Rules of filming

you're framing something, you should know that you have more than one option.
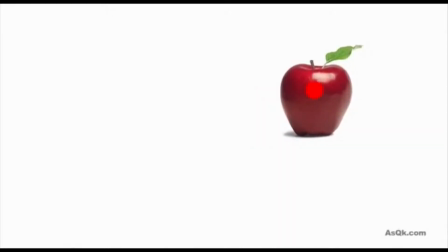[0:33]
For example, you can place it here, here, here, or here.
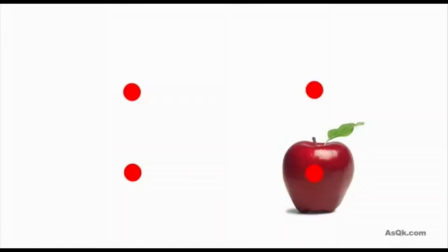[0:40]
These 4 points are known as the golden spot when you're framing. Why?
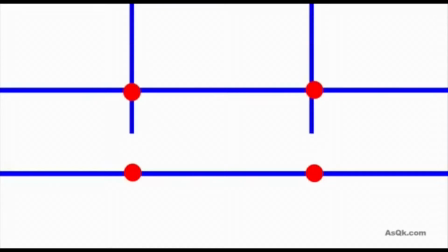[0:44]
It's because when you divide the screen into 9 equal parts, the line that merge, intersect to each other are these 4 points.
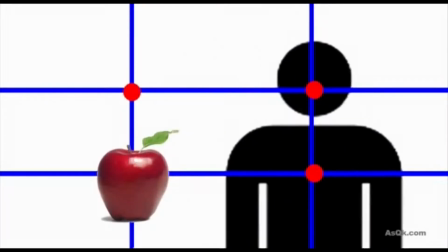[0:53]
So whenever you're framing a subject, object, or even a background, you simply want to place it on these lines.
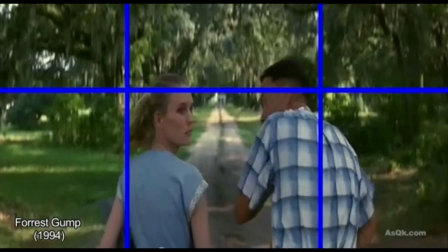[1:03]
Go ahead and watch a movie, and next time imagine there's these lines on top of the screen.
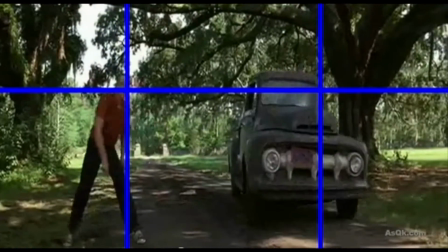[1:09]
And then you'll start seeing that the subject will be placed on the vertical line and the background will be placed on the horizontal line.
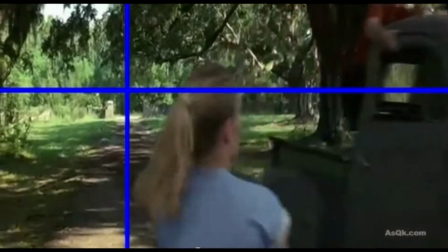[1:17]
This gives a very good appealing look to the shot.
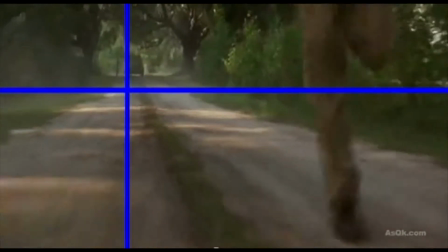[1:21]
Also, the point of interest is easier for us to follow, and mostly, it just balances out the shot very nicely.
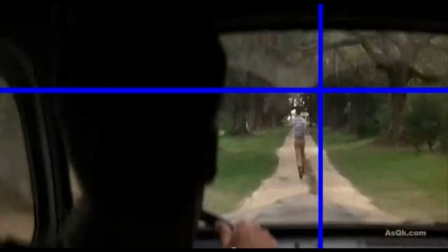[1:30]
Of course, this isn't only for movies.
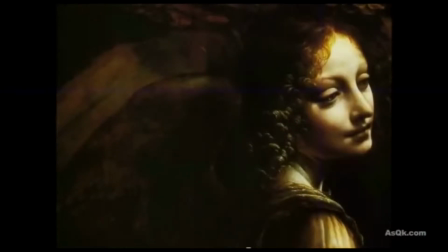[1:33]
This technique can be used in any type of visual arts, such as painting, photography,
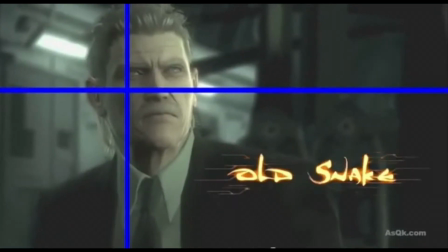[1:43]
animation, game design, and just about anything you can think of.
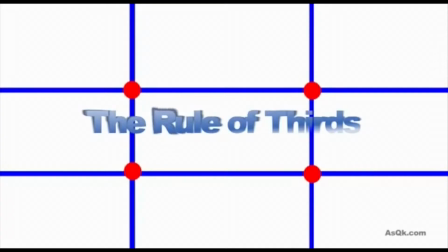[1:48]
So there you go, the rule of thirds. Use it however you like it. And don't forget, you don't always have to follow this rule.
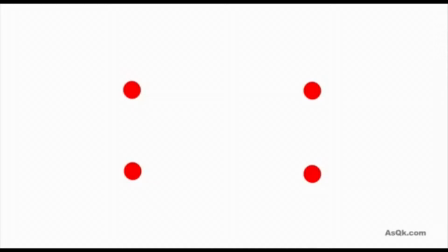[1:57]
In fact, if you ever wondered if you can go the diagonal way by crossing these points,
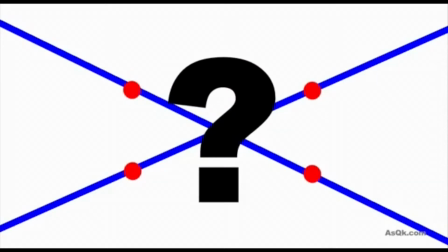[2:03]
well, it's not really the rule of thirds, but theoretically it should work, right?
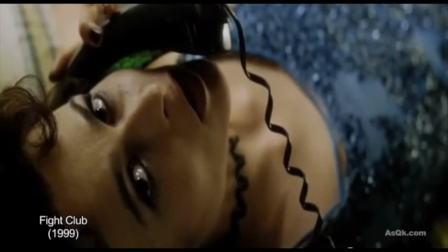[2:09]
I mean, it may not be used as often as the other technique, but definitely use it. Just place a subject like this and a boring shot can become interesting.
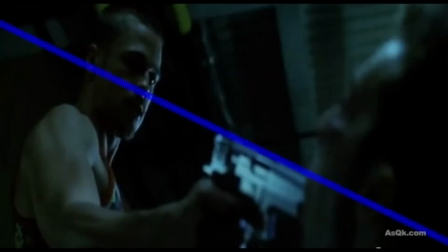[2:20]
Or you can create depth by following this line.
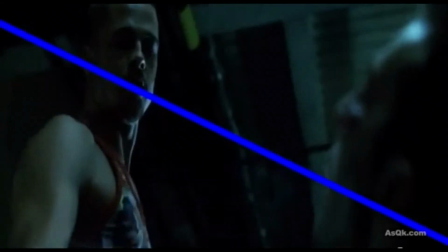[2:26]
But that's only my tips, so forget about it if you don't want to use it. But the rule of thirds, definitely use it or you'll lose it. I've realized I don't feature a lot of documentary-style content on this show, even though my favorite films are documentaries, and most of the freelance work I do is shot in a documentary style. Mogler Cruce Grammatico encouraged me to talk more about documentary filmmaking, so today I'll cover the basic building blocks of news and documentary-style shooting.
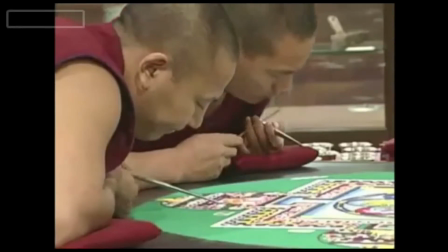[2:58]
I learned how to shoot news stories in college, and those skills have been very helpful.
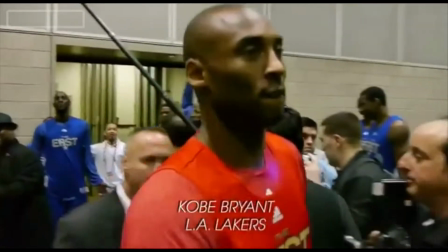[3:03]
Everything I shoot professionally has some documentary-style element to it, so it's important to understand the building blocks,
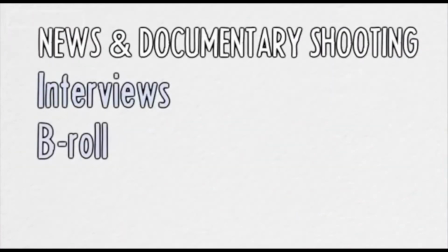[3:09]
how to shoot good interviews, good B-roll, and good nat sound breaks.
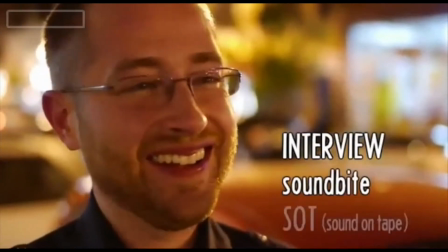[3:14]
Interviews are also called sound bites, SOTs, and talking heads.
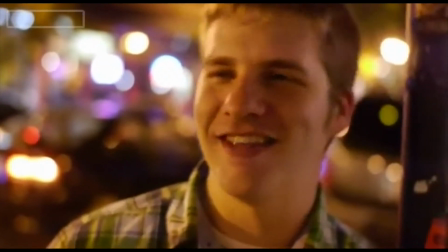[3:19]
The interview subject should look just off camera. Why? It's part of the visual grammar.
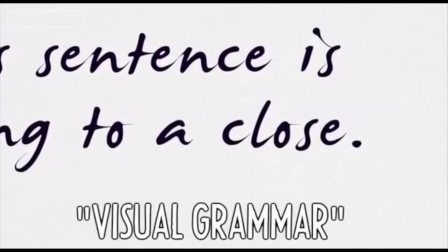[3:25]
Just like most of us agree that a period signals the end of a sentence, there are rules that filmmakers and audiences agree on.
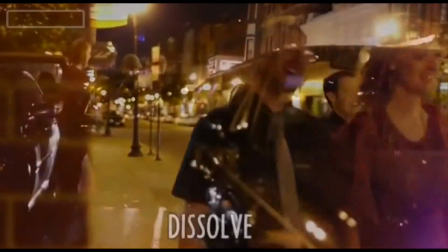[3:32]
For example, in a film, a dissolve usually means time has passed.
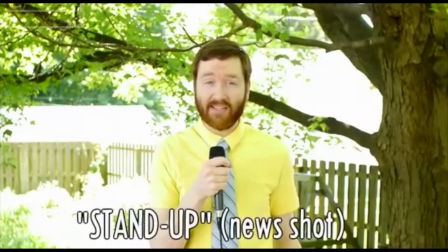[3:36]
Likewise, when a reporter looks at the camera, it's like saying, "I'm the author of this story," the narrator.
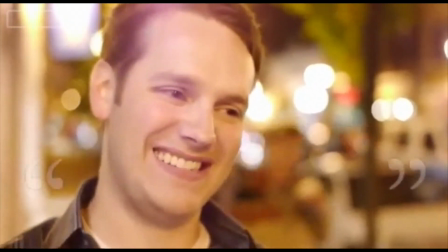[3:42]
But when someone looks off camera, it's like quotation marks. This soundbite is a quote in my story.
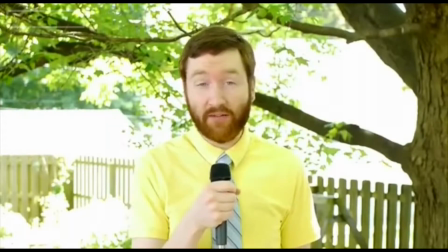[3:48]
Of course, rules can be broken if you know the rule and why you're breaking it.
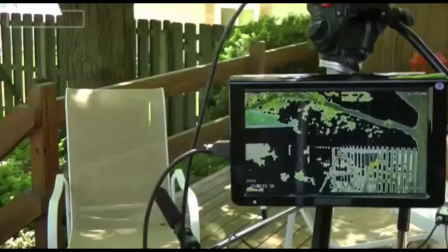[3:53]
Here are some tips for interview shots. Put the camera at the same height as the person's head.
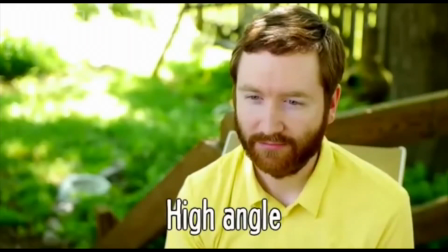[3:58]
You don't want to be looking up or down at the person. Choose a decent background.
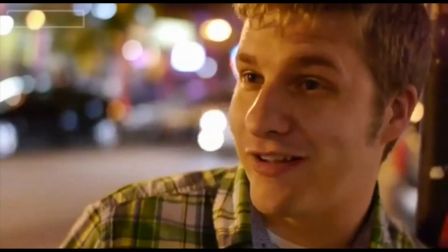[4:03]
I find that deep backgrounds with movement are a lot more interesting than a wall.
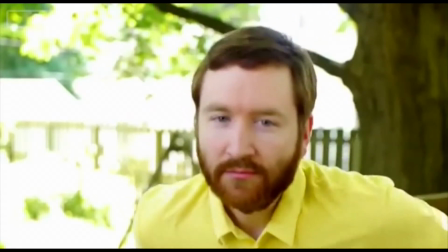[4:08]
Finally, a classic interview shot should have an appropriate amount of look room and headroom.
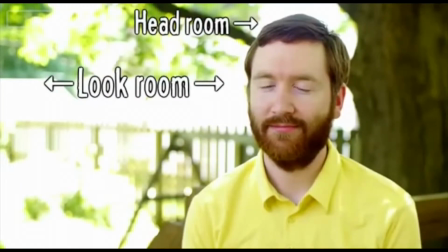[4:13]
There should be more space in the direction that the subject is looking, and if the shot is wide enough, there should be some space above the head, but not too much.
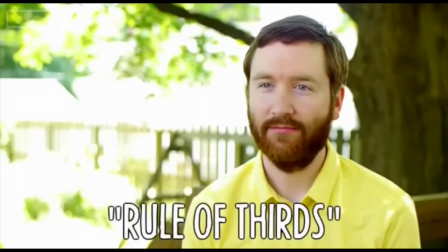[4:22]
The best guide to this framing is the rule of thirds. Divide your shot into 3 horizontal and vertical sections.
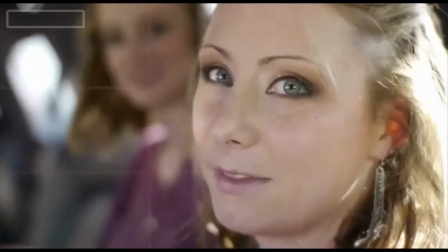[4:29]
Many cameras have these guidelines. And I usually place the eye that's closest to the camera on this intersection.